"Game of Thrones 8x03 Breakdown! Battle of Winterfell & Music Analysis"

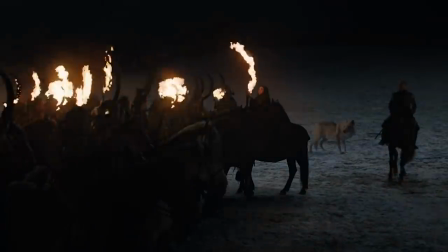So why did Melisandre ignite their weapons just to send these Dothraki to their deaths? Why did the Dothraki Leroy Jenkins with a blind cavalry charge? Who thought this would be a good battle strategy?
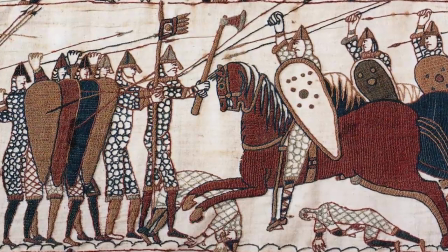Well, yes, in real world history, medieval cavalry charges were used to shock and destabilize the enemy's infantry lines.
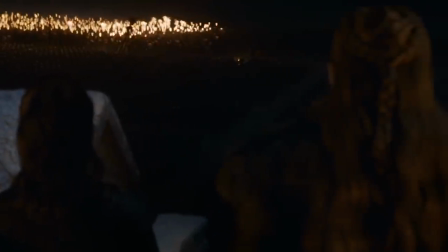And I suppose these flaming weapons inspired the Dothraki to think they'd be able to see their enemy clearly enough.
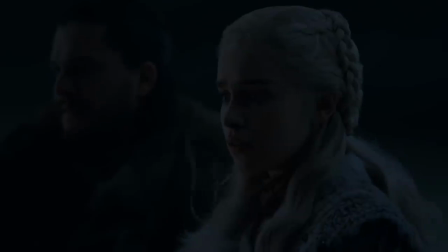Perhaps this was a deliberate move by Melisandre, a way to spur Dany to freak out over losing her beloved Dothraki,
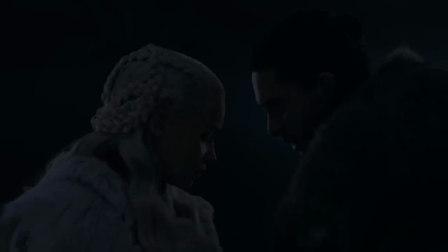abandon their battle plans, and actually bring Drogon into the battle early,
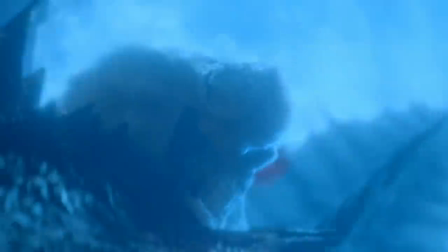which would lead to a sloppier dragon fight outside the castle walls that left Bran less defended,
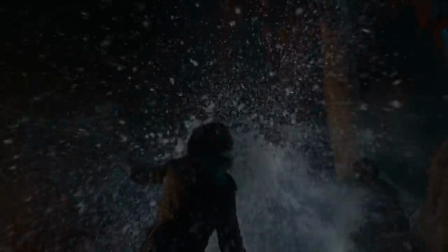necessitating a different champion to deliver the death blow. I know it's a bit convoluted, but according to Bran, every past mistake is actually a crucial step toward destiny.
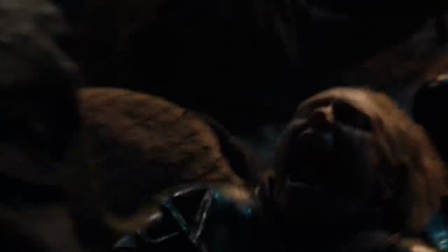The army of the dead crashes into the Unsullied and Northerners like a tsunami, but Dany and Drogon light up the whites with dragonfire.
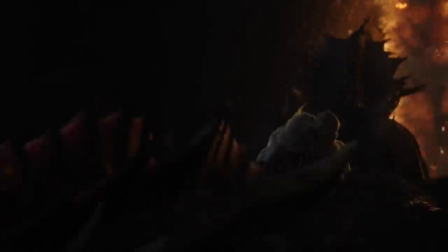Djawadi scores her rescue with the House Targaryen theme, the show's way of signaling dragon power.
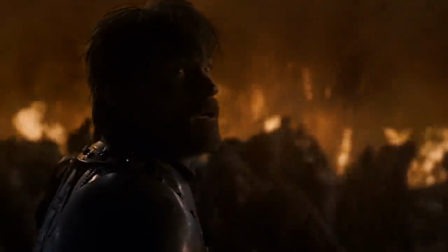But when it's revealed that Jon and Rhaegal have joined them,
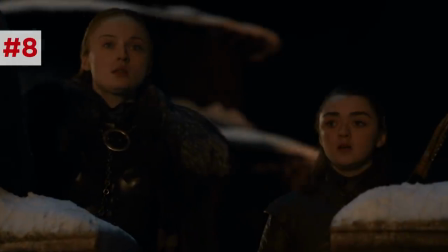Djawadi mixes the music with the love theme of the dragon and the wolf, the show's way of signaling aunt-nephew incest.
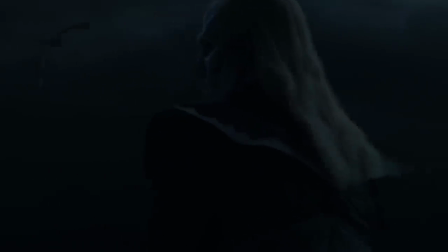Jon and Dany target the White Walker generals along the tree line, but the White Walker generals summon this massive blizzard.
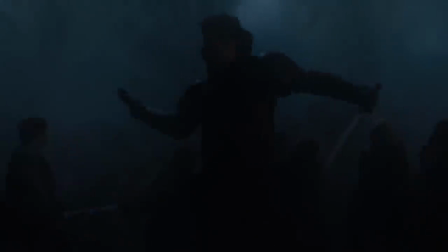This blizzard plunges them all back in darkness, creating a literal and metaphorical fog of war that sends these soldiers into a panic.
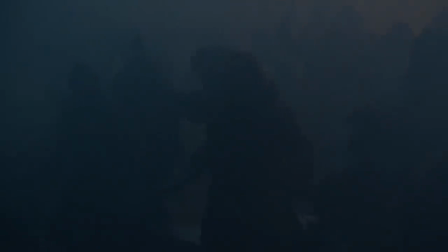Many TV viewers complain that this darkness made the action a bit too hard to follow, but I think this was mostly an aesthetic choice, a way to disorient the viewer the way these soldiers feel disoriented.
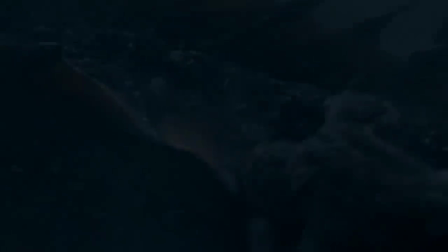Within this fog, Rhaegal and Drogon collide, another example of this external natural conflict causing a drama between the human characters.
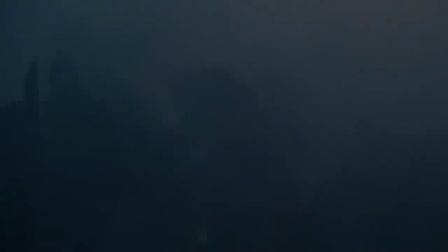And on the ground, the fog leads to true chaos. In one of the brief moments of light, the dragon torches a row of whites, incinerating the giant white with a sizzle.
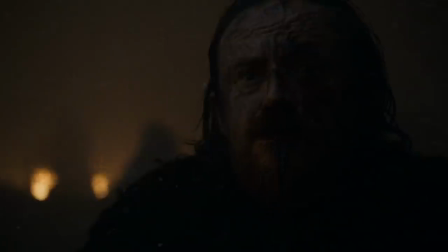Defenses crumble. Dolorous Edd is the first named character to die this season,
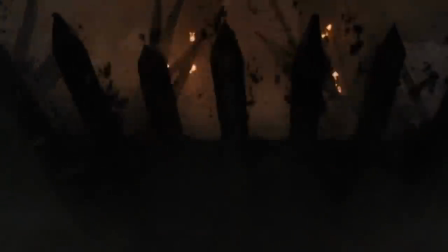and Grey Worm trips a bridge to trap his fellow Unsullied troops on the outside of the trench.
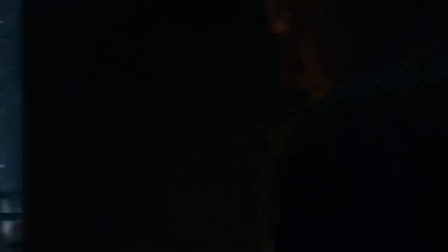We saw Grey Worm testing this last episode. Arya sends Sansa into the crypts with a dragonglass dagger, advising, "Sticking with the pointy end."
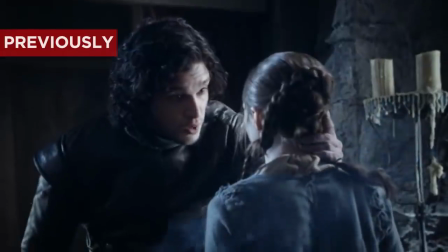Of course, a callback to Jon's advice to Arya back in season one when he gave her needle.
Sticking with the pointy end.
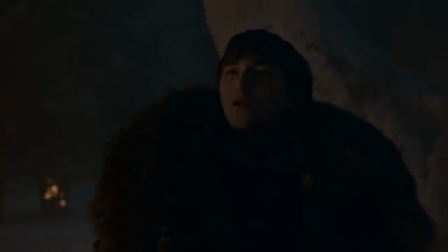In the Godswood, Bran thanks Theon for defending him and then says, "I'm going to go now." "Go where?"
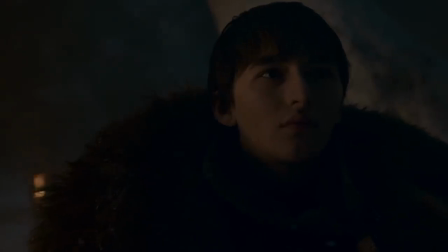"Oh, sorry, I can't answer, my lips are tree bark." Bran wargs into some nearby birds to fly up to the Night King on Viserion, who's hovering over the blizzard above Winterfell.
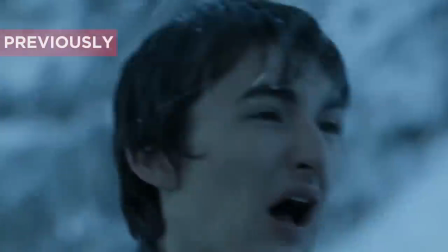The Night King reaches his hand out, reminding us of the moment he marked Bran with his hand, suggesting that he now might be activating that homing beacon that the mark represents.
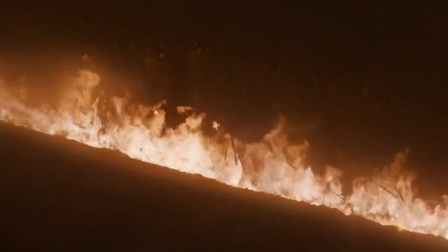And with his hand, the Night King forms a path to Bran by summoning the whites to lay their bodies on the fire to form a bridge for the others to cross over.
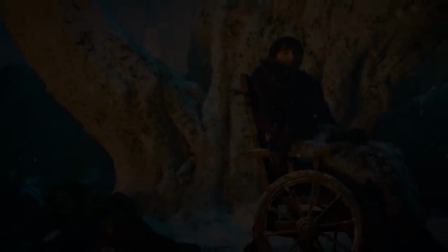But Bran spends the rest of this episode doing nothing besides remaining in his warg state and, I guess, using his roots to absorb water from the ground soil. But where does Bran go? Is it really that much fun to live in those stupid birds?
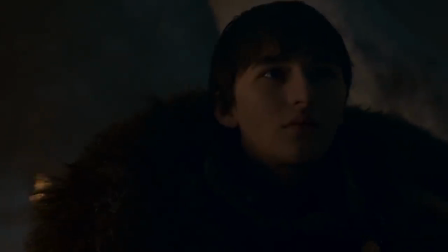I have a few theories. Bran seems to know pieces of how this destiny needs to play out.
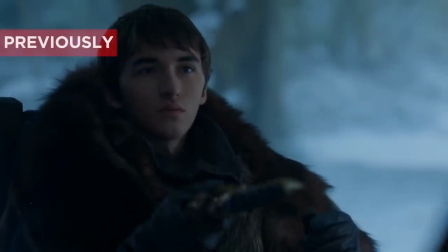For example, he was the one who gave Arya that Valyrian steel dagger last season, in the exact spot that Arya would later use it to kill the Night King, saying, "It's wasted on a cripple."
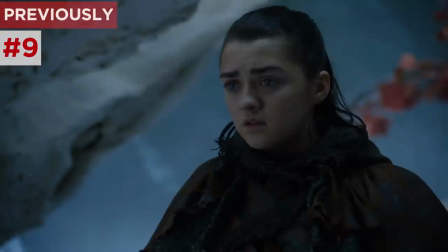Bran knew that Arya needed to wield this Valyrian steel,
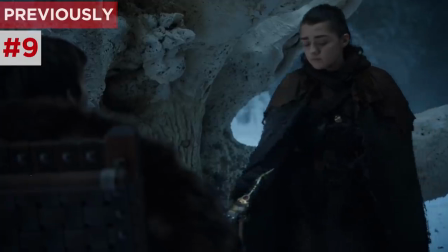so maybe he warged through time into the past to make certain this dagger got where it needed to go.
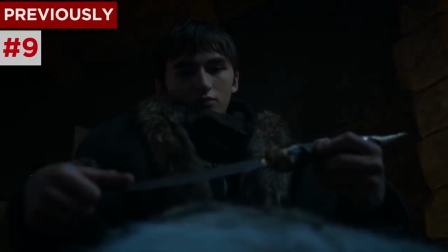Remember, this priceless Valyrian blade was always an odd placement in these events.
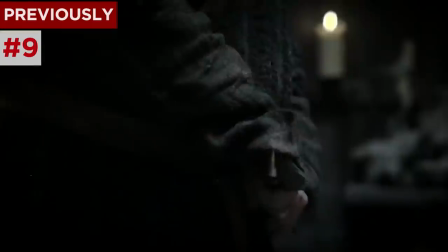It was strange that a low-rent assassin was carrying such a relic.
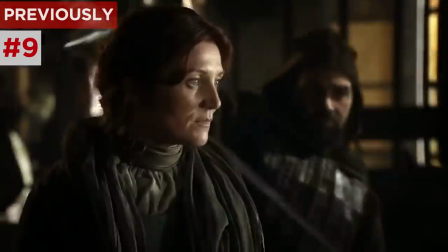Peter Baelish actually used that clue to try to frame Tyrion Lannister for Bran's murder attempt, but ended up backfiring as evidence in his own murder trial.
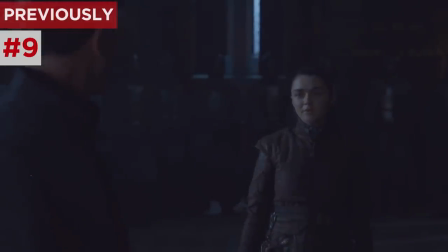But it's worth noting that Baelish never fully confessed to introducing the dagger into the equation. I guess Arya didn't exactly give him a chance.
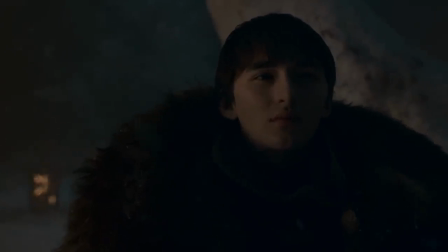So what if Bran was actually the one to introduce this crucial weapon into the first part of this whole historical timeline?
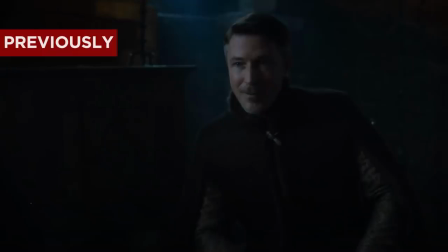Like, ward back in time and make sure Littlefinger gets his hands on that dagger,
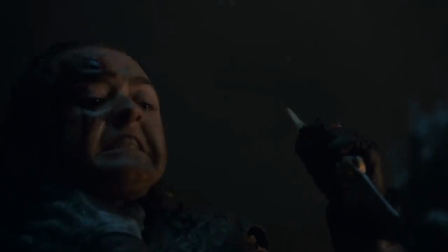all to guarantee it eventually gets to the Starks and in the hands of Arya Stark and into the belly of the Night King. I have another theory for where Bran could have gone. Before I get to that, thank you to Experian for sponsoring this episode.
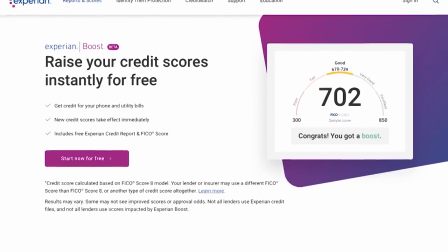Experian lets you boost your credit scores instantly for free by doing what you're already doing, paying your utilities and your cell phone bill. So if you're like me and you bought a bunch of unnecessary medieval weaponry with a credit card and forgot to pay it off, now there's an easy way to get back up to a credit score that makes you feel like a grown-up. A higher credit score can help you establish credit or get access to preferred credit options. It used to take months to improve your credit scores, but with Experian Boost, you can improve your scores instantly. Most people who use Boost see an increase greater than 10 points. Up until now, you pay your utility bill and your cell phone bills and you don't really get any additional credit for it. Now you can. Boost is safe, secure, and 100% free. No credit card required. Experian Boost can potentially help you establish or increase your access to credit. Boost your FICO score instantly for free. Boost is only available at Experian.com/newrockstars.
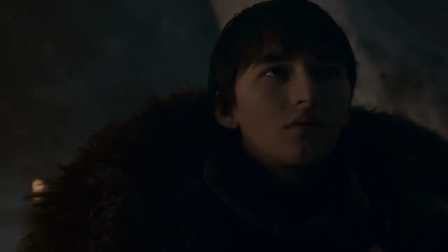Jump on this. Okay, back to Bran. Another theory is that Bran could be attempting to warg into the Night King himself, like a psychic battle of the minds.
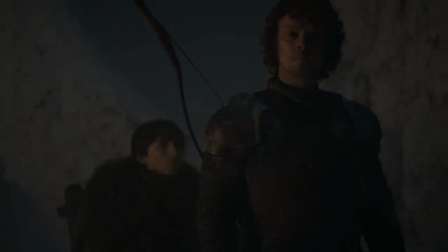Note that Bran waited to peace out until after Theon told him that the trench was ignited.
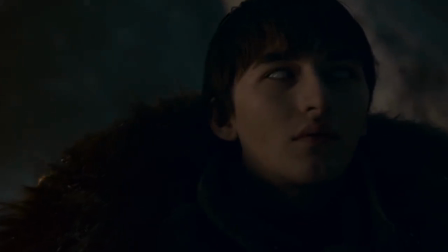Maybe Bran briefly tried to tap into the Night King's mind to form this white bridge,
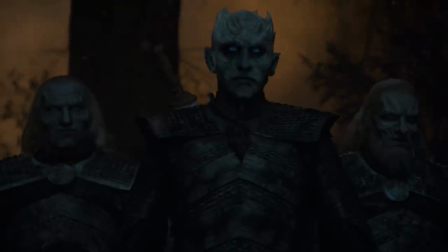which would lure the Night King into the Winterfell Godswood, exactly where Bran knew Arya would be poised to strike. Wherever you think Bran rolled his eyes to, Arya is definitely the focal character of this episode.
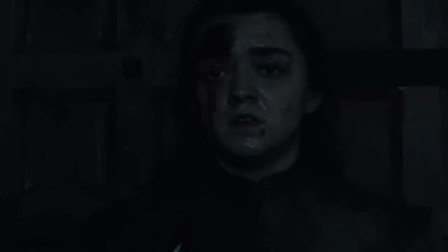Each of her scenes here remind us specifically of different stages of her character's growth.
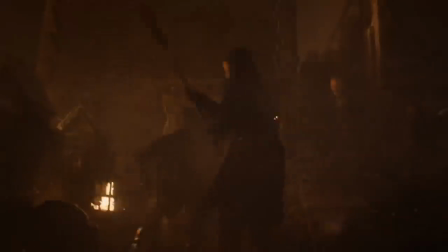Sticking with the pointy end reflects her acquisition of Needle in season one, and her badassery with her staff on the battlement echoes her combat training in Braavos.
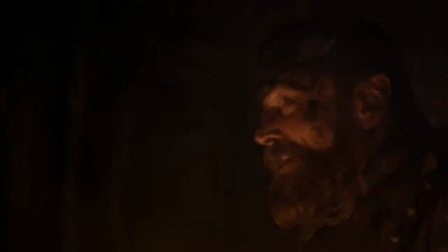She and the Hound both save each other in the battle in different times, just as they looked after each other during their partnership in season four.
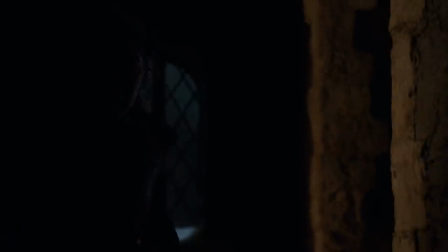She creeps alone in the dark, terrified, just as she was as a girl escaping King's Landing in season one.
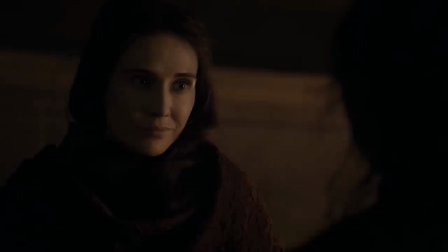And of course, Melisandre repeats the famous words of Arya's first teacher, Cyril Ferrell. "What do we say to the God of Death?
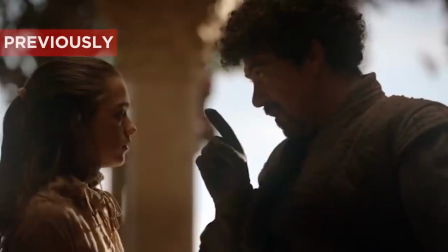Not today. And there is only one thing we say to death. Not today.
All of these callbacks with Arya are meant to establish her as a fierce warrior,
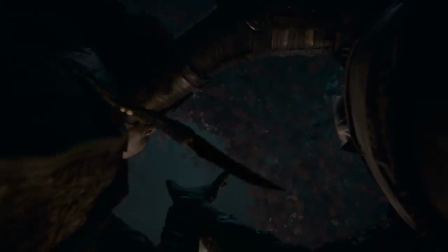a worthy champion, and the one person in this battle with the skills to take down the Night King.
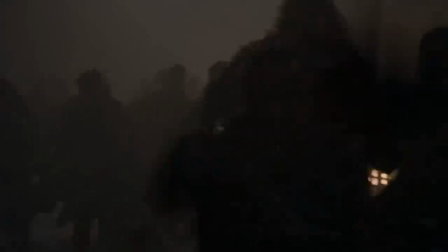Sapochnik shifts aesthetically from the Helm's deep nighttime siege imagery to a more survival horror genre.
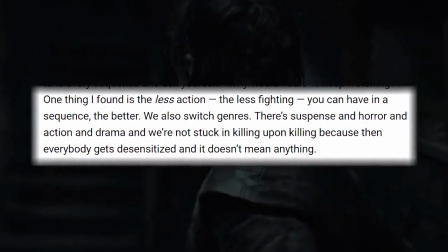He said that the less actual fighting you have in a sequence, the better, because killing upon killing desensitizes the audience and not really feeling anything.
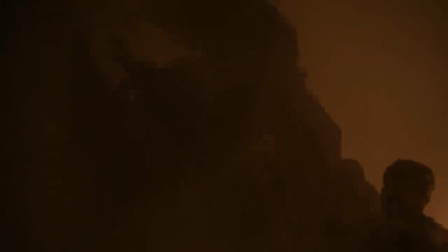So now the episode takes on more horror influences. The whites swarm over the wall, similar to the zombies of World War Z, and Arya sneaks around her old home,
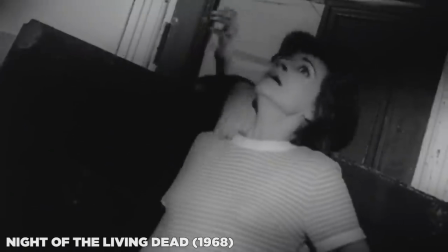avoiding the undead, like the characters in the house in George Romero's Night of the Living Dead.
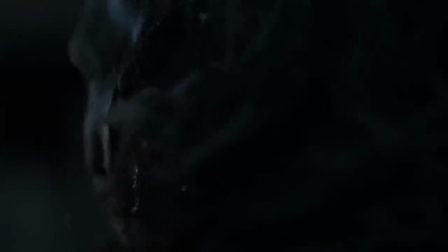One of the whites slowly scrapes a sword creepily along the floor, another common horror trope.
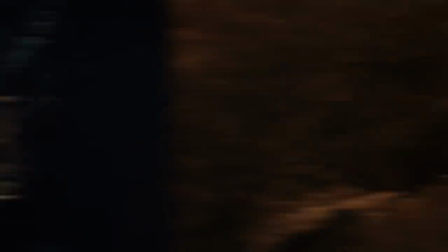The contrast of this interior setting to the outdoor battle brings a whole different kind of fear.
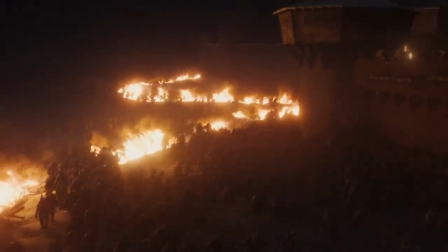The vast open darkness and swarms of undead triggered agoraphobia.
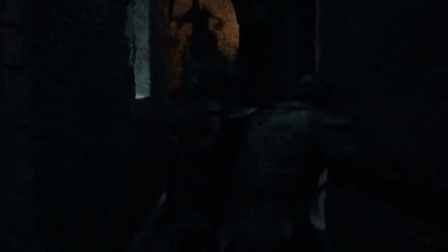This enclosed space triggers claustrophobia, with the walls Arya once saw as her home now transformed into a death maze,
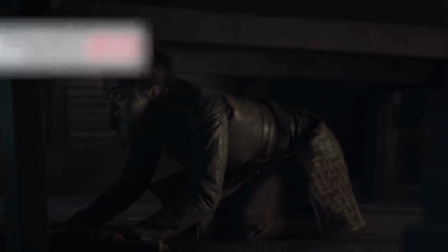similar to the maze of the Overlook Hotel in The Shining. When Arya hides beneath the table, the blood from her forehead wound makes the loudest drips ever. Kerplunk! Kerplunk! Shush that blood! These amplified blood drops actually reveal Arya's otherwise quietness.
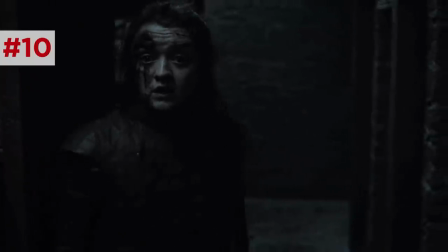Her footsteps and movements are quieter than a soft drip.
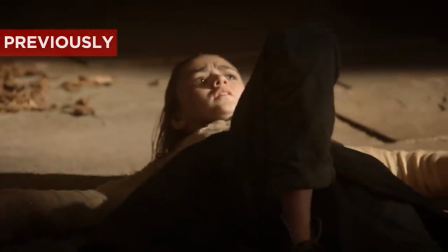This is another reminder of her training from Cyril Farrell, who taught Arya to be swift as a deer and quiet as a shadow.
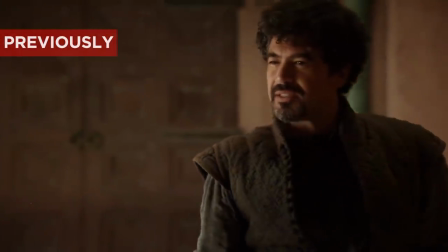Or as he said on the show, quick as a snake or as quiet as a shadow.
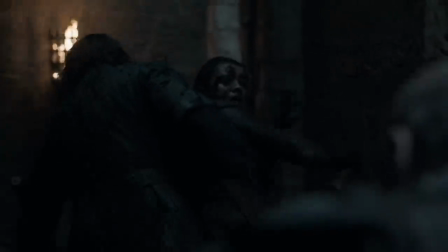Arya joins with the Hound and Beric Dondarrion, who saves Arya, barricading the passageway as the whites stab him,
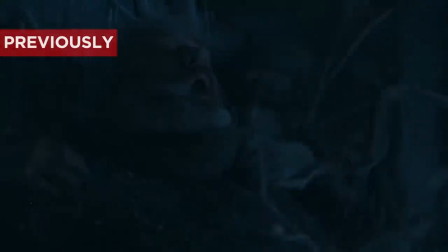similar to the way Hodor hoded the door to let Bran escape.